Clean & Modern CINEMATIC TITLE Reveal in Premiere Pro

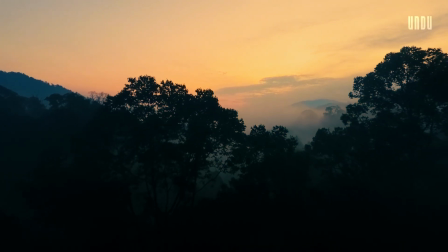0:00 Hi everyone, welcome back to Undo Media. Today I'll show you how to create this super clean cinematic title animation in Adobe Premiere Pro.
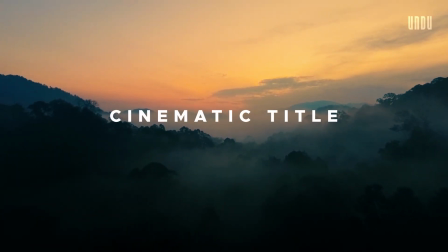0:07 This is one of the easiest title reveals in the book but also one of the most popular. It's a clean, simple, minimalist effect and that very simplicity is what makes it so polished and professional looking.
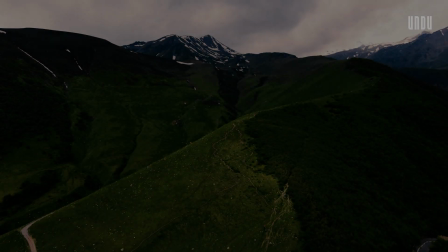0:20 And it's extremely versatile with a little finessing you can make this text animation look awesome with virtually any footage.
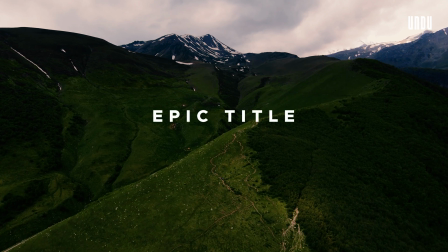0:27 This effect will obviously work just as well with one line of text, but for this tutorial, I'll show you the best way to add a subtitle.
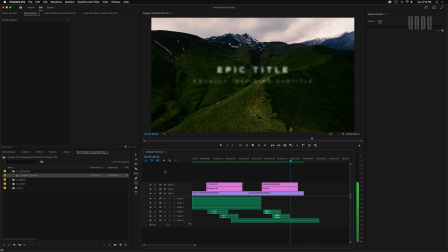0:34 And if you stick around till the end of this video, I'll share a couple quick ways to fine-tune this animation and really make it slick.
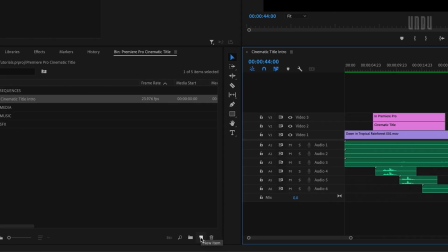0:42 Okay, first things first, let's create a new sequence. Go to New Item and select Sequence, or just hit Command-N on your keyboard.
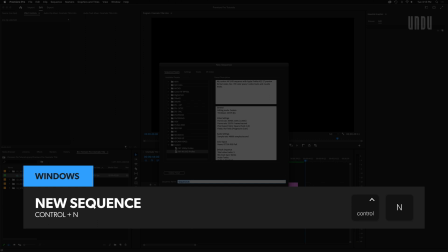0:50 I'm on a Mac. Control-N if you're working on a PC. You can pick whatever settings work best for your footage.
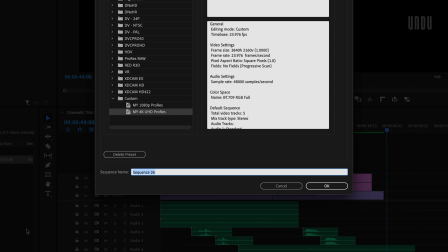0:56 I'm going to use a custom preset I've got saved here. I'll name this sequence Premiere Pro Cinematic Title.
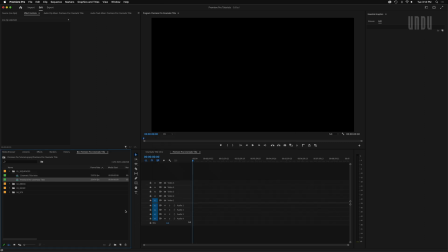1:03 Click OK or just hit Enter, and we'll start by adding our first line of text.
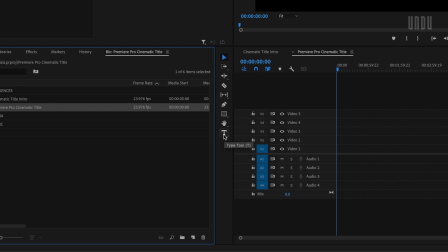1:08 You can select the type tool from the Tools panel or just hit T on your keyboard.
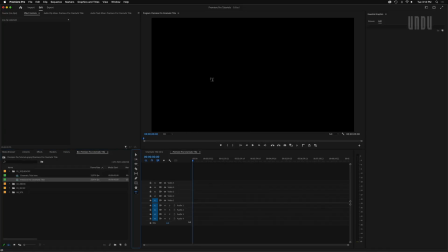1:13 Then click anywhere in the program monitor and start typing.
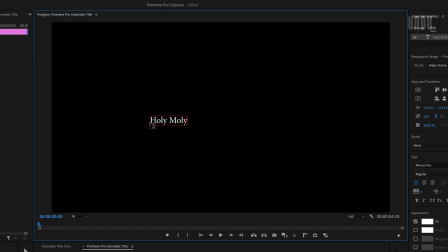1:16 And just for fun, I'm going to type out, holy moly and bear with me I'm going somewhere with this it'll make sense shortly.
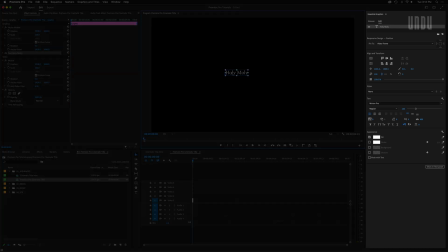1:25 Next we're going to format our text in the essential graphics panel and if you don't already have this panel open
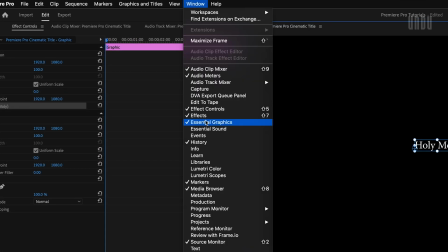1:31 you can just go up to window check essential graphics and make sure you're on the edit tab.
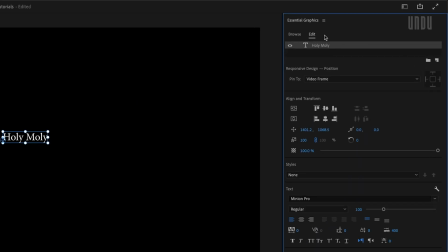1:38 Now you can use any font you like for your titles but for this particular text effect
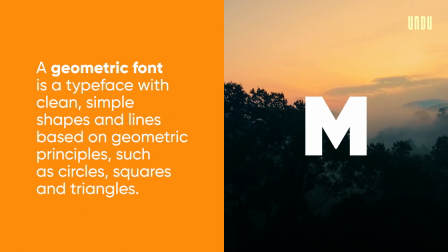1:43 I prefer a nice clean geometric typeface with a good selection of font weights.
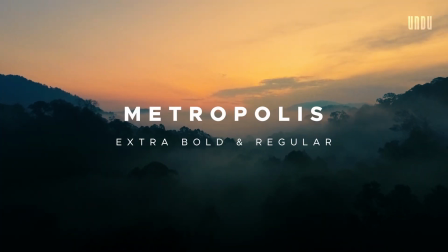1:48 So fonts like Metropolis, Montserrat, Gotham, or Proxima Nova that include a range of light to heavyweights are all great choices.
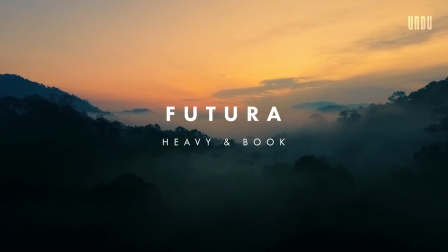1:58 And if you're wondering where to find these fonts or get other typeface ideas,
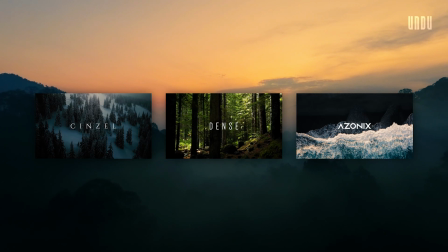2:03 I've got a whole series of free cinematic font videos with download links and everything.
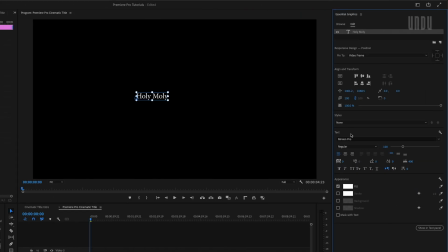2:08 And I'll share links to those videos in the description below. For this video, I'm going to go with Metropolis Extra Bold for my main title.
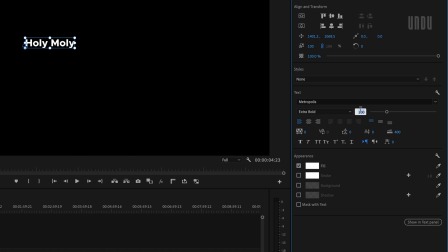2:17 I'll set the font size to 160. Keep in mind, this is a 4K sequence. Your values may be different depending on your video resolution and just how big or small you want your titles. I'll make this all caps. And to make this look a little more dramatic, I'm going to increase the space between characters, otherwise known as tracking.
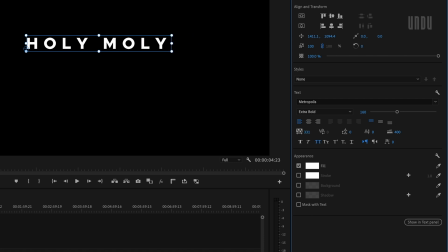2:37 You can do this by dragging left or right on the tracking control, or just by entering a number here. So I'm going to set this to 340. I'll center align the text, and then under Align and Transform,
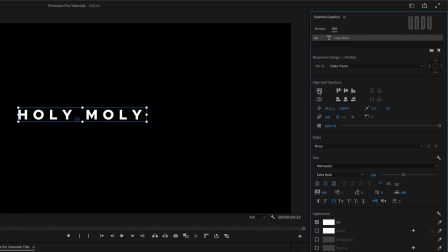2:51 I'll center my text in the frame by clicking these two icons for Vertical and Horizontal Center.
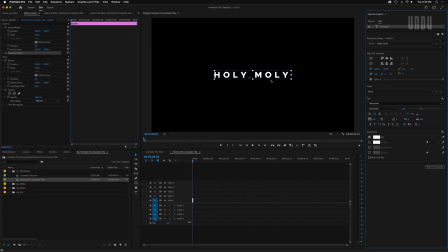2:58 So we've got our main title. Now we'll add a subtitle.
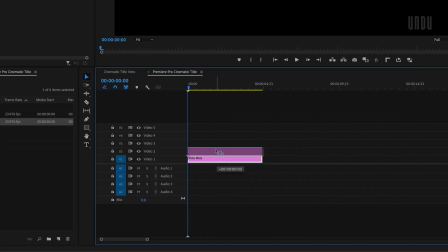3:01 I'll duplicate the first clip by dragging it up one track while holding down the Option key, or Alt if you're on a PC.
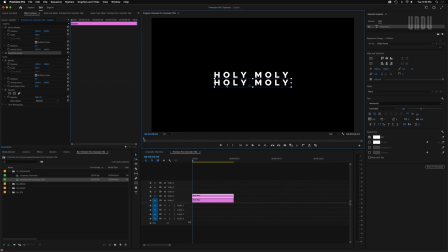3:09 We'll move this copy down a bit for the moment. We're going to use it to create our subtitle.
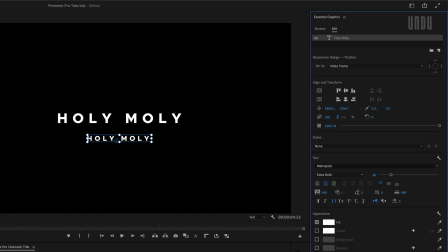3:13 Drop the font size down to half that of the main title, so 80 in this case. Change the font weight to thin or light or regular, whatever works for you.
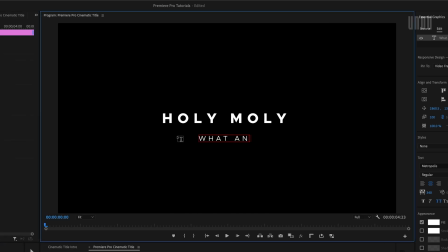3:24 Edit the text. What an awesome tutorial. See?
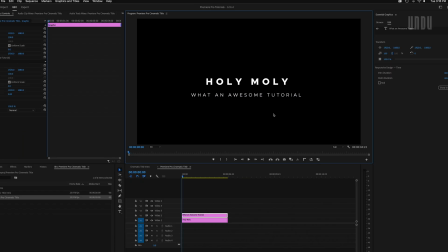3:29 Makes sense now. holy moly, what an awesome tutorial. I'll pause a moment for you to like, subscribe, and leave a nice comment.
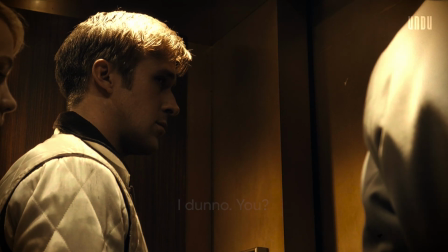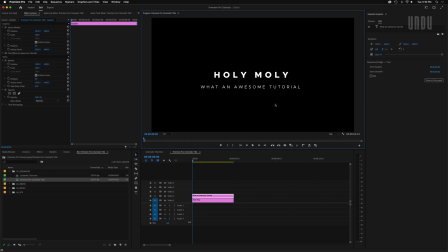3:45 And welcome back. Alright, quick typography tip.
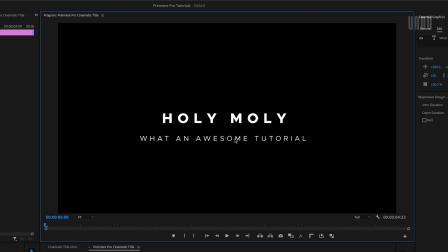3:49 With the smaller font size and lighter weight on this subtitle, I like to increase the tracking a bit.
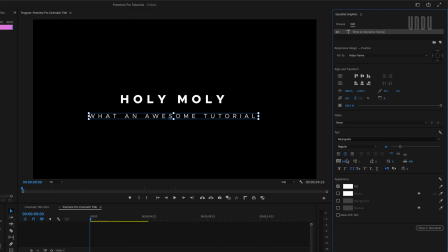3:55 It balances with the spacing of the main title a little better. Let's recenter that horizontally again.